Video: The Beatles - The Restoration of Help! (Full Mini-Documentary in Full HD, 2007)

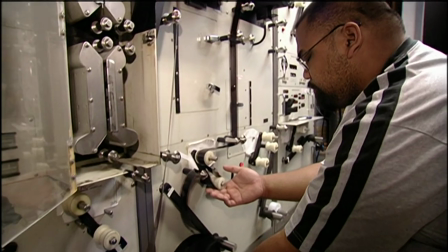4:19 This is a wet gate panel printer, contact panel printer, that we use to print help on in various stages of the process.
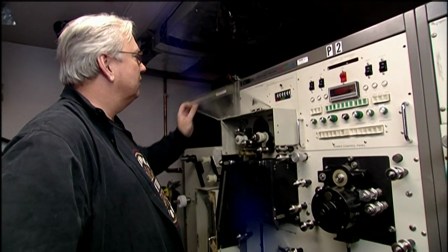4:28 What this machine does is it duplicates exactly the original negative material to modern-day film stocks.
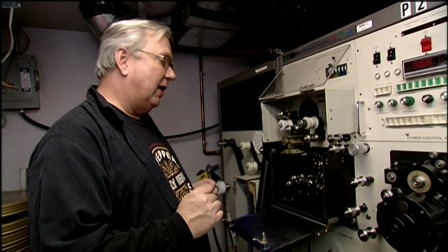4:37 And it's come in very handy for us, especially in a show like Help, which is 40 years old. over the years,
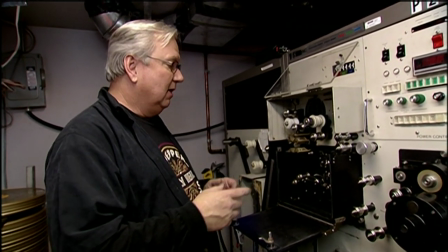4:43 it can collect quite a bit of surface defects and blemishes, and this machine will actually remove them while they're printing it. When light hits a film, like when you see it on a screen and you see scratches, what the light does is it hits the film, and when the light sees the scratch, it bends it. And so that causes a scratch.
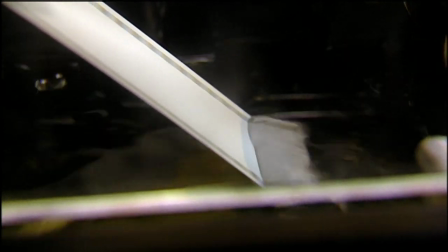5:07 So what this does is it fills with liquid, which fills in the scratches, and it allows the light to go straight through the film, thereby eliminating the scratch, the scratch of the surface defects on the material.
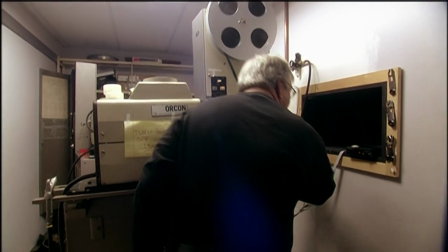The print that we manufactured, you know, that we made, is every bit as good or better than any print that was ever screened in 1965.
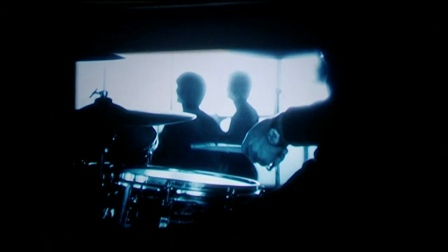5:33 If you ran our print, you would think it was gorgeous. If you looked at it on high def, you would be shocked. You're looking at it with a microscope on high def because you're taking some huge image where it's completely spread out and you're compacting it into an image that's that big.
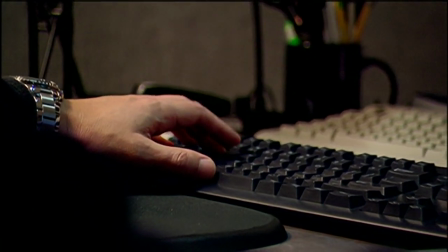5:53 From that HD master, we then brought that up into our DRS environment where I'm sitting now, and we really started the painstaking work, the frame-to-frame-to-frame cleanup of everything that should not have been in there from years and years of being on film and the problems that,
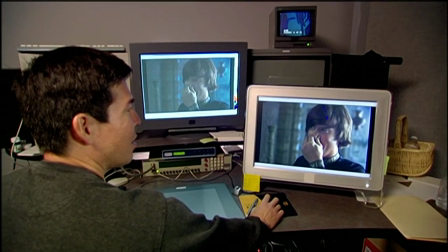6:14 you know, we inherited. At the beginning of every morning or at the end of every day, we'd go to each other and go, Hey, how far did you get? Todd, how many minutes did you get? He goes, Minutes! Yeah, exactly! Minutes! I got through 20 seconds!
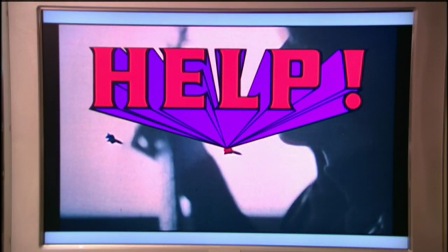6:26 We decided that it was full restoration, 90-minute project, that we would split it up in half, and I don't think we did heads or tails or anything, but I did the first half and Kevin did the second half.
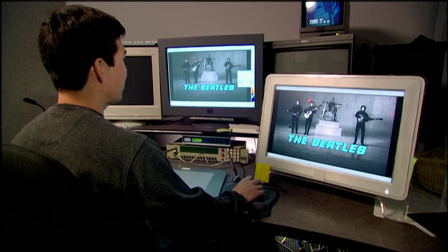6:38 I think one of the things we had to decide on was, what was introduced after the film was made and what was intended to be shown to the audience. And after we got past that, we were able to basically attack all the dirt and leave the dirt that was intended to be there or the scratches that the director wanted.
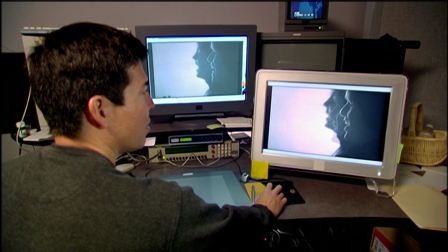6:58 The main title, Richard Lester, the director, it's black and white, and the rest of the movie is color. It's intended to be kind of like surveillance footage of the Beatles. So it's supposed to have some dirt, maybe some scratches.
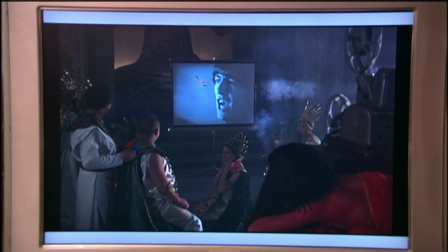7:12 So it was kind of tricky to decide how much dirt to take away.
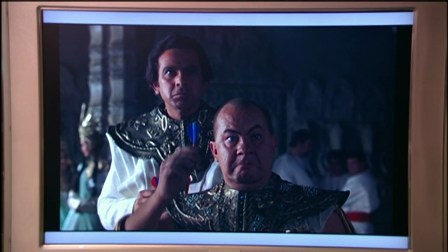7:16 Another thing was it was projected onto a screen, and the screen had imperfections on it too. That's right. So we had to decide, well, that's part of the screen. We can't take that out. That has to stay there.
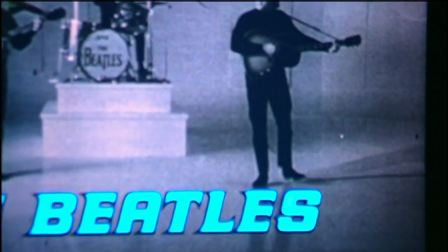7:27 This before and after, and I'm tweaking my auto filter adjustments and parameters of how aggressive I want to attack it.
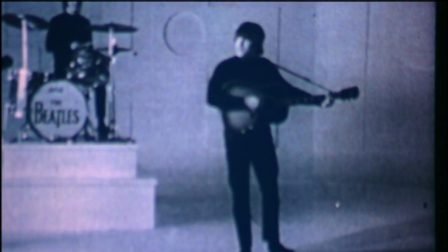7:36 There's a fine line between pushing it too far and not pushing it far enough. So if I go too far, then you might see part of John's nose disappear.
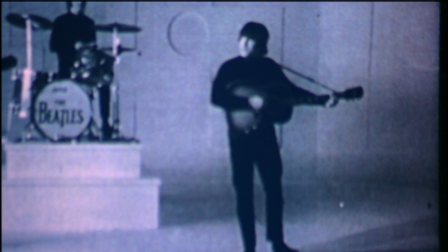7:45 Or if you don't push it far enough, there'll be more pieces of dirt. So there's a delicate balance there.
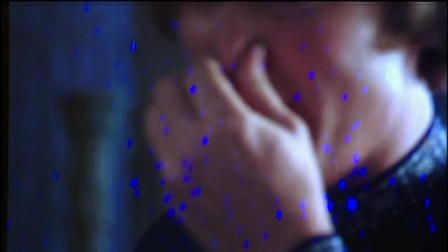7:53 A lot of the problems we ran into were just the mass amounts of flurries across faces.
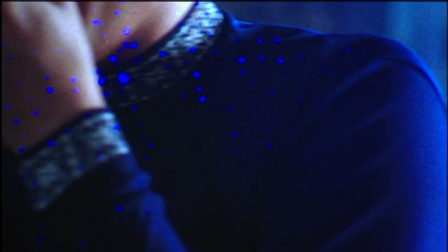7:59 So we had to attack each and one of those one by one, which is an extreme task for anyone. Let's say that there's 24 frames in a second. Okay, there's 1,440 frames in a minute. And that's what people see. So it's almost like one snapshot, one picture that someone takes. That is one frame.